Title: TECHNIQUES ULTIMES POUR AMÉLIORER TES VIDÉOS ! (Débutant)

Après, en post-production aussi, tu peux ajouter un peu de stabilisation au cas où tu bouges. Mais là, voilà, c'est très, très simple.
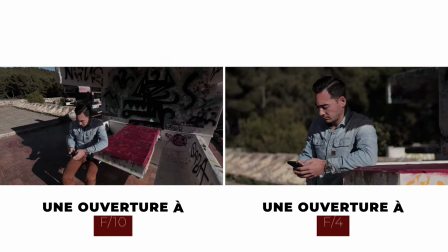Et ça me permet d'avoir un plan qui, cinématographiquement, esthétiquement, est beaucoup plus intéressant que ce que j'ai pu faire au début avec mon grand angle au-dessus. Maintenant, on va ajouter une petite chose. C'est-à-dire qu'on va essayer de mettre des éléments en premier plan. Et donc, on va accentuer encore plus notre mouvement. Là, par exemple, ici, on a quelques feuilles.
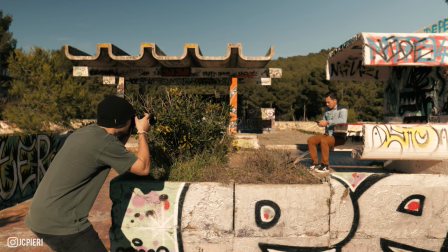Si par exemple, je fais un plan statique avec juste les feuilles un peu devant, on peut voir aussi la profondeur de champ.
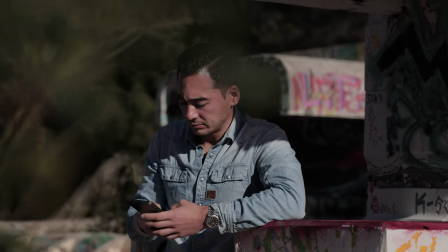Honnêtement, c'est très sympa. On rajoute quelque chose. Moi, je trouve ça vraiment très joli. Mais maintenant, si en plus, je me décale et que je crée un mouvement, grâce à un élément qui est très proche de notre caméra, on accentue encore plus tout ça, tout le mouvement.
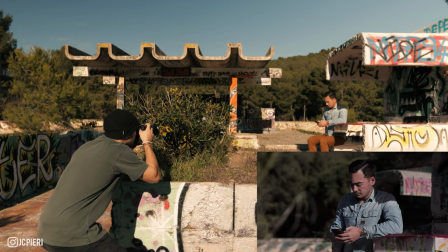Donc là, je fais le focus sur mon personnage. Je me décale légèrement.
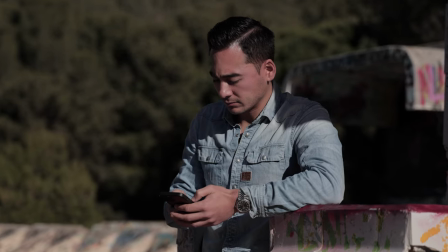Et voilà. Donc là, honnêtement, c'est pas mal du tout. le petit truc ici c'est que peut-être que je préférais le plan d'avant où j'étais ici pourquoi parce que le personnage est encore plus décroché dans le fond avec la végétation alors que là pour utiliser un élément qui est en premier
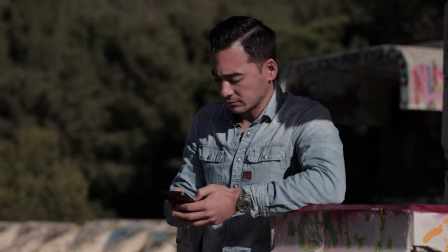plan j'ai quand même derrière un autre banc qui est un peu plus proche et donc le personnage se décroche un petit peu moins donc après on pourrait
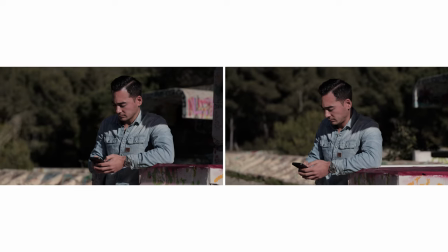tricher on pourrait mettre des éléments ici en premier plan pour vraiment avoir la bonne profondeur de champ que l'on souhaite en tout cas ici les deux fonctionnent très bien et tu peux déjà voir la différence avec les premiers plans qu'on a fait tout à l'heure donc
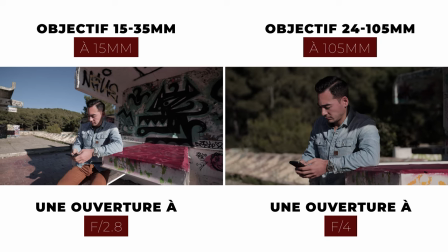pour moi maintenant le meilleur objectif pour tous ces plans cinématographiques c'est le 70-200 en 2.8 donc là on revient aussi au réglage 2.8 tu vas voir une plus belle profondeur de champ esthétiquement pour moi c'est le graal c'est parfait dans l'événementiel c'est incroyable tu peux aller chercher des petits éléments des personnes qui vont pas te voir aussi et donc c'est ça qui est fabuleux parce qu'avec le grand angle le problème c'est que les gens n'ont pas la même perception ils savent que tu es là il ya des choses qui vont pas être naturel, alors là même si on peut être par exemple dans un court métrage ou des choses où les gens savent qu'on va te filmer, peu importe mais le grand angle c'est complètement différent tu peux faire des choses très esthétiques avec du grand angle mais ça va peut-être plutôt pour du sport, pour amener du mouvement, mais là pour amener un peu plus de l'émotion, de la profondeur de champ, ça c'est idéal et donc tu vas voir là maintenant je vais refaire un plan statique à la hauteur du personnage
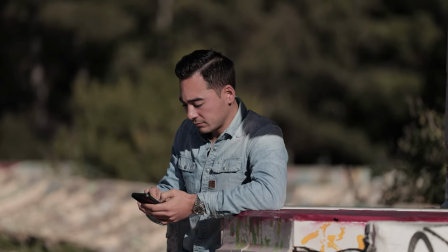tout simplement, et tu peux voir qu'on a une belle profondeur de champ puisque derrière il y a vraiment la végétation qui est au fond, et maintenant encore une fois je vais ajouter un léger mouvement au 70 200 donc là forcément c'est plus tu vas avoir un zoom plus ça va être compliqué d'être stable aussi forcément tu peux utiliser des stedicam pas mal de choses et même là honnêtement avec la stabilisation qui a maintenant dans les boîtiers
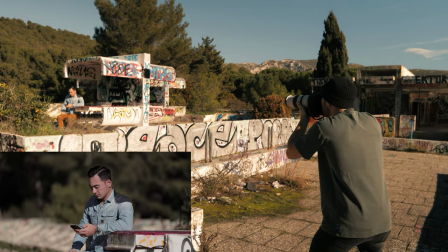c'est quand même pas mal du tout donc je vais faire un léger mouvement c'est parti et tu peux voir qu'en fait esthétiquement ça a rien à voir c'est
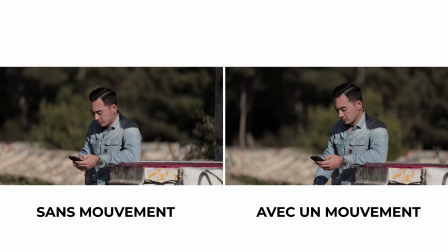parfait pour moi c'est super beau c'est exactement ce qu'il faut faire donc je te conseille au maximum encore une fois de filmer avec un zoom une bonne profondeur de champ type 2.8 d'utiliser aussi le cadrage à la hauteur et surtout de faire un léger mouvement si tu le peux en vidéo donc en photo par exemple je
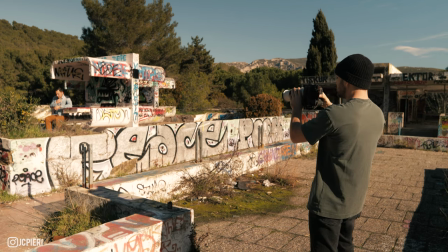pourrais faire la même photo si je me mets en mode photo par exemple ici je mets à 2.8 et
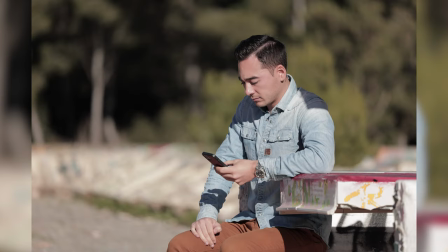je vais faire une photo comme ceci de Nico donc là aussi ça fonctionne bien en vidéo tu vas rajouter un mouvement pour que ça bouge un petit peu et en photo et ben tu vas utiliser tout ce que je t'ai dit au niveau décadrage une belle profondeur de champ de décrocher un maximum aussi ton personnage ça c'est très important parce que si je te fais regarde la même photo avec une
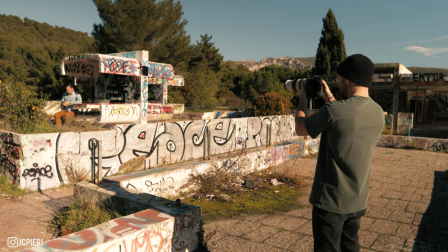ouverture à f14 par exemple ici mais tu vas voir qu'esthétiquement c'est pas pareil du tout